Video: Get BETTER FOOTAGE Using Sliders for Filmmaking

What's up guys, Austin Newman here, and today we're going to be talking about sliders and how you can use them as a filmmaker to make your footage look more cinematic. This is a video I've wanted to cover for quite some time since I first got my slider, and I've absolutely loved this tool.
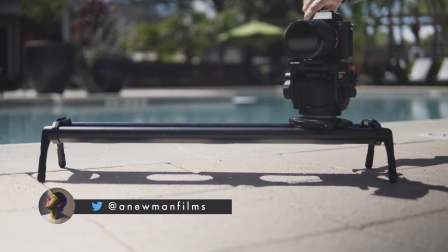[0:18]
Now this tool is something that every filmmaker should have because it does add that extra cinematic element to it. Now I'm not knocking people who only use tripods, gimbals, or just do handheld shots because those are all great.
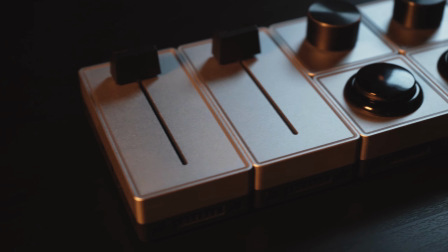[0:30]
But in certain settings, a slider is so much better of a choice and it just does things in a better way than those other tools can do. Let's go ahead and switch to some footage to show you what I've captured with and without a slider.
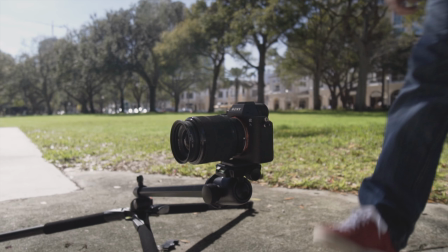[0:43]
This in particular footage is from a really cool area that I found. Now I did just want to set it up on the tripod to see what it would look like.
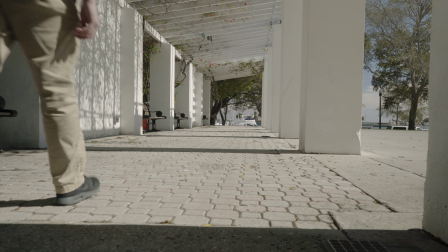[0:50]
Then I had my friend Neil walk by the camera to kind of introduce this angle.
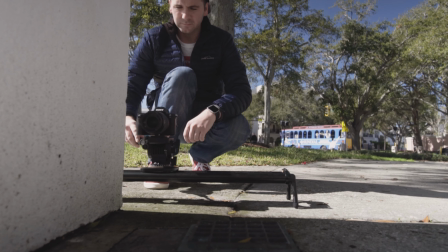[0:56]
So if we were to introduce a slider and swap it out instead of the tripod,
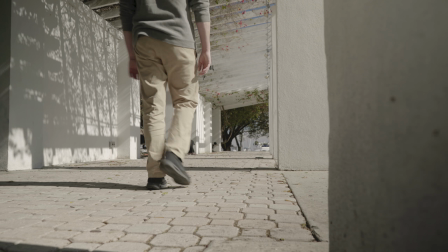[1:00]
you can see instantly that this can be used for a cinematic opening with a character walking by.
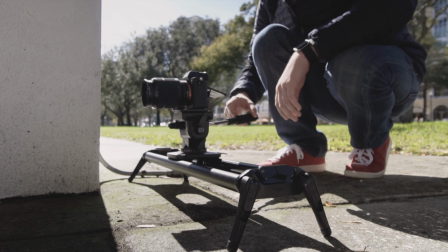[1:05]
We're sliding from behind the object to reveal this awesome location. Now this is just one example.
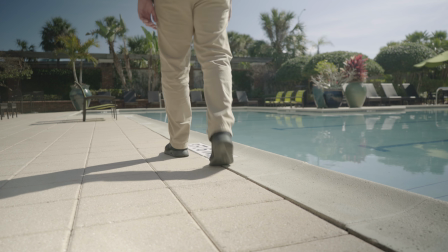[1:11]
I've got another example here of which I filmed next to a pool with Neil again walking along the edge of the pool. Now this is already an interesting location,
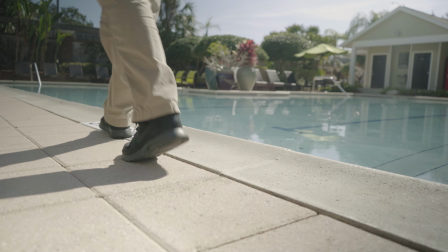[1:20]
but swapping a slider out instead of the tripod adds the extra flair that this location needed to make it that much more engaging. One of the best applications of using a slider is to use it as a reveal.
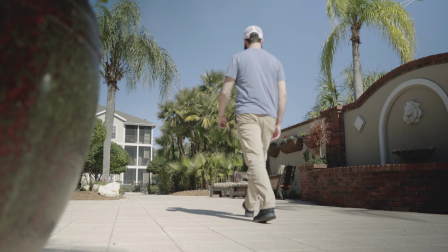[1:33]
This works as a great reveal by using this potted plant and sliding out from behind it to introduce the viewer to a new location.
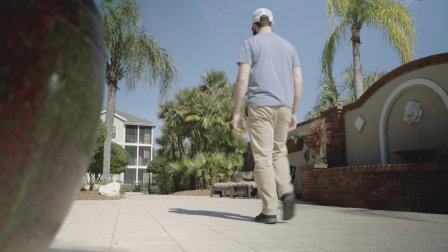[1:40]
This can be used as a transition with the speed ramp edit, or just simply use it as is with the in-camera look. There are numerous things that you can do with sliders, and some sliders allow you to even be mounted onto a tripod.
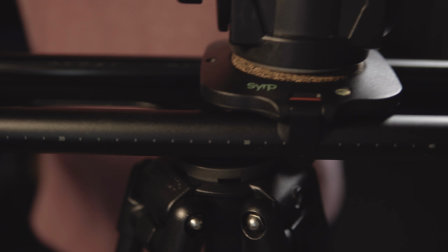[1:53]
I have here my Manfrotto tripod with a flat head, and I can mount my Syrp short track slider on top of that head,
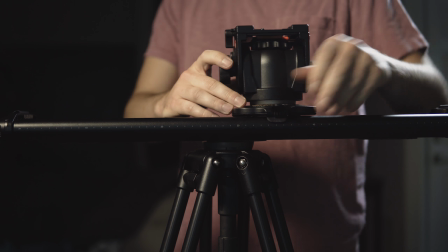[2:01]
and that way I'm now elevated and I can move the camera across this elevated plane.
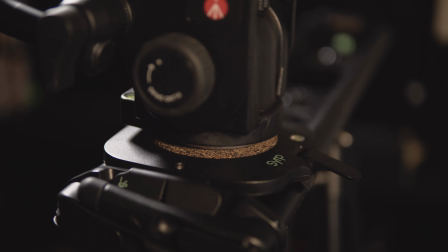[2:06]
You may be asking the kind of slider that I'm using, and this one in particular is a Syrp short track slider.
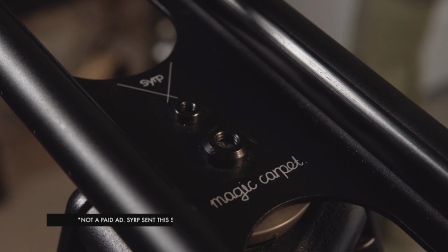[2:11]
I absolutely love this slider for many reasons, and just a few to name.
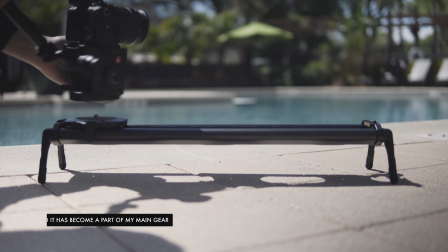[2:16]
It's really well built, and I can tell this anytime I mount a camera to it and actually use it in my projects.
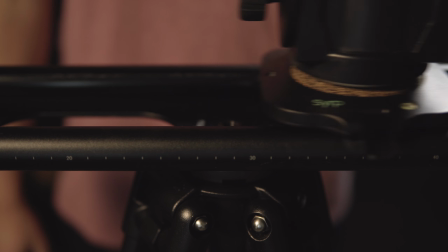[2:23]
It's super portable. The legs lift and fold in at the ends, and you can lock the actual head mount so it's not sliding around while transporting it. I can throw this into my trunk and carry it with me to any project that I may be going on,
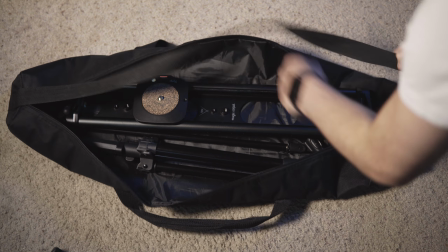[2:36]
as well as just put it into a bag, and I know it's going to be fine because it's a pretty rugged piece of equipment.
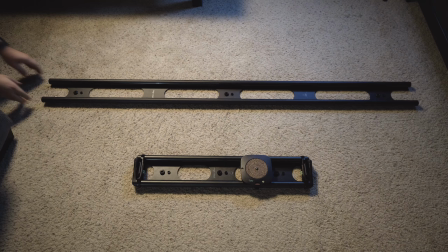[2:41]
Aside from that, they also offer a longer track that I also have and I've used several times for other projects, mostly music videos.
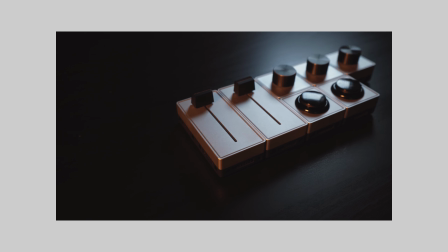[2:49]
So I'd like to pass the question off to you. If you are a filmmaker who's used sliders, I'd love to hear some of the tips that you have and creative ways that you've used your slider in the field. Make sure to drop those in the comments below. If this video was helpful, if you want to check out the slider, I've linked that below as well, so you can check out the exact one that I like to use. And if you really like this video, make sure to hit that thumbs up button and like this video, and subscribe for more filmmaking and editing tutorials just like this one with post notifications on. And until next time guys, we'll see you later.